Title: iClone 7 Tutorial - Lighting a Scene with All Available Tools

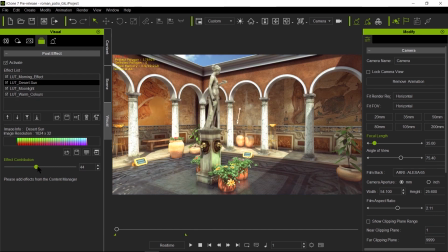28:37 Here is it just adding more warmth to the scene. So nothing too crazy, just a little bit of subtle effect there. Next, for the nighttime, I did the same thing. I animated this over time.
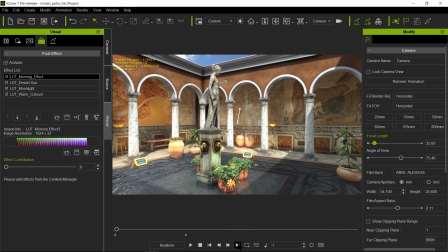28:53 So it was 0 during the daytime, and as it transitioned towards the end of the animation, which is nighttime, I increased the levels.
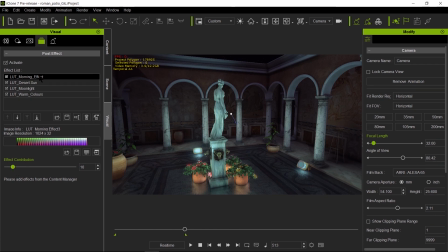29:01 And again, this morning effect was giving me this nice purplish blue color, so it kind of felt like nice nighttime feel to it. So I added a little bit of that, and also I added some moonlight.
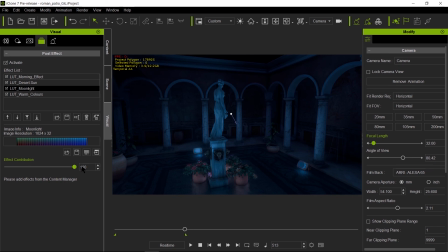29:18 Moonlight again makes this look feel nice and cool, this image that is being lit by a moonlight.
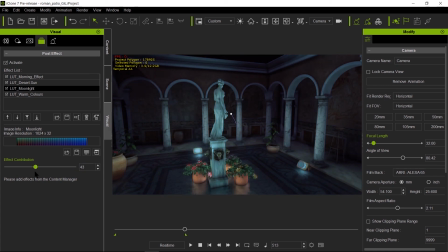29:26 However, this was taking away the color from the image, so I didn't want to have too much, just enough,
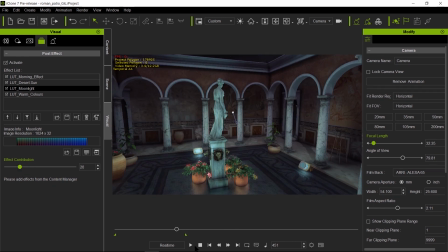29:33 but just enough that was going to cool my image, because of my particles here was warming up my scene a little too much. So I wanted to exaggerate that nighttime feel. So I went ahead and cranked this up. So we have still a cool looking nighttime,
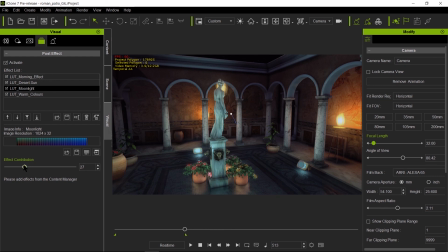29:51 but you still keep the warmth of those nice torches, right? So lookup tables, very powerful tools to modify and filter your images.
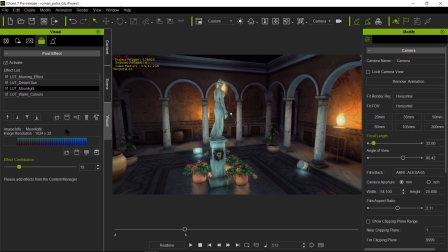30:06 I know some of you usually do this in a post production or an editor, video editor, but this could be a good way if you want to experiment before you went ahead and did your conversions inside your video editor.
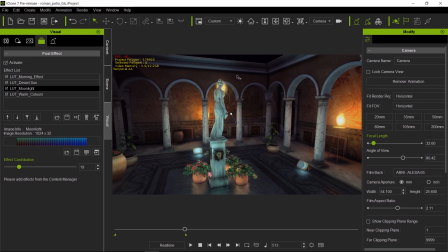30:22 So or you can just render single images and just tweak them here without taking them to your editor. So these are very, very powerful tools, and professional studios such as Disney and Pixar use it all the time,
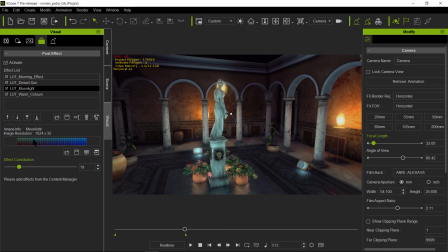30:36 lookup tables, to keep consistency from shot to shot, because what it does, it converts certain pixel colors to other pixel colors, so you can do a global tweak all throughout the movie without affecting your shots to the point that it breaks the illusion of continuity. So very, very powerful tool.
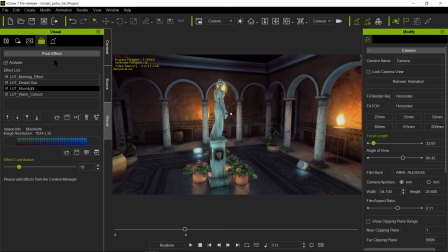30:58 So this about covers our tutorial for lighting 3D scene. And if you have any questions, we will go more in detail on individual tutorials for LUTs.
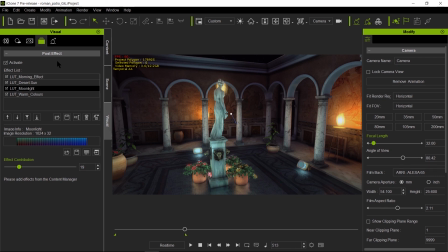31:13 Also, we'll go more in detail on how to light characters. This will be more advanced tutorials, so don't worry about that. This is all about environments, how to light an environment. And actually, one more thing I wanted to show you here is that notice the water here is kind of bland.
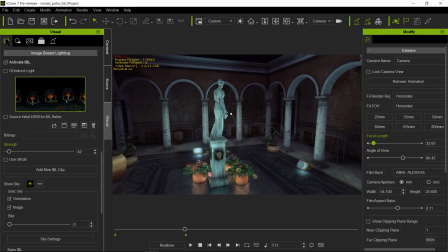31:29 This is because my value on my IBL is kind of low. So here over time, you can always crank this up a little bit, so you get a little bit more of that reflection on those ripples.
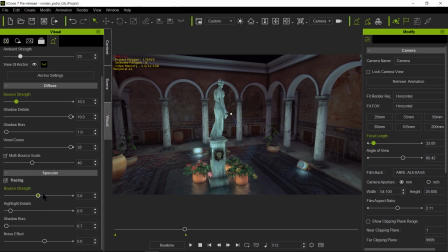31:45 And you can check the GI also, see if the values there are enough for you or not. So you can increase or decrease that, so you can balance that out so the water looks like water. And let's do a little pre-roll so we can see it with the torches on.
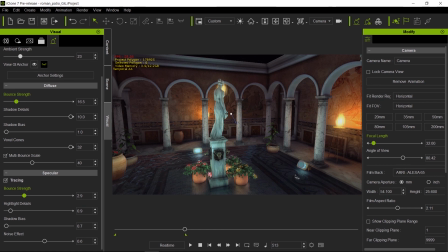32:04 So there you go, look at that, beautiful. So yeah, so we're done now. I hope you enjoyed this tutorial, and I'll catch you on the next one. Take care and good night.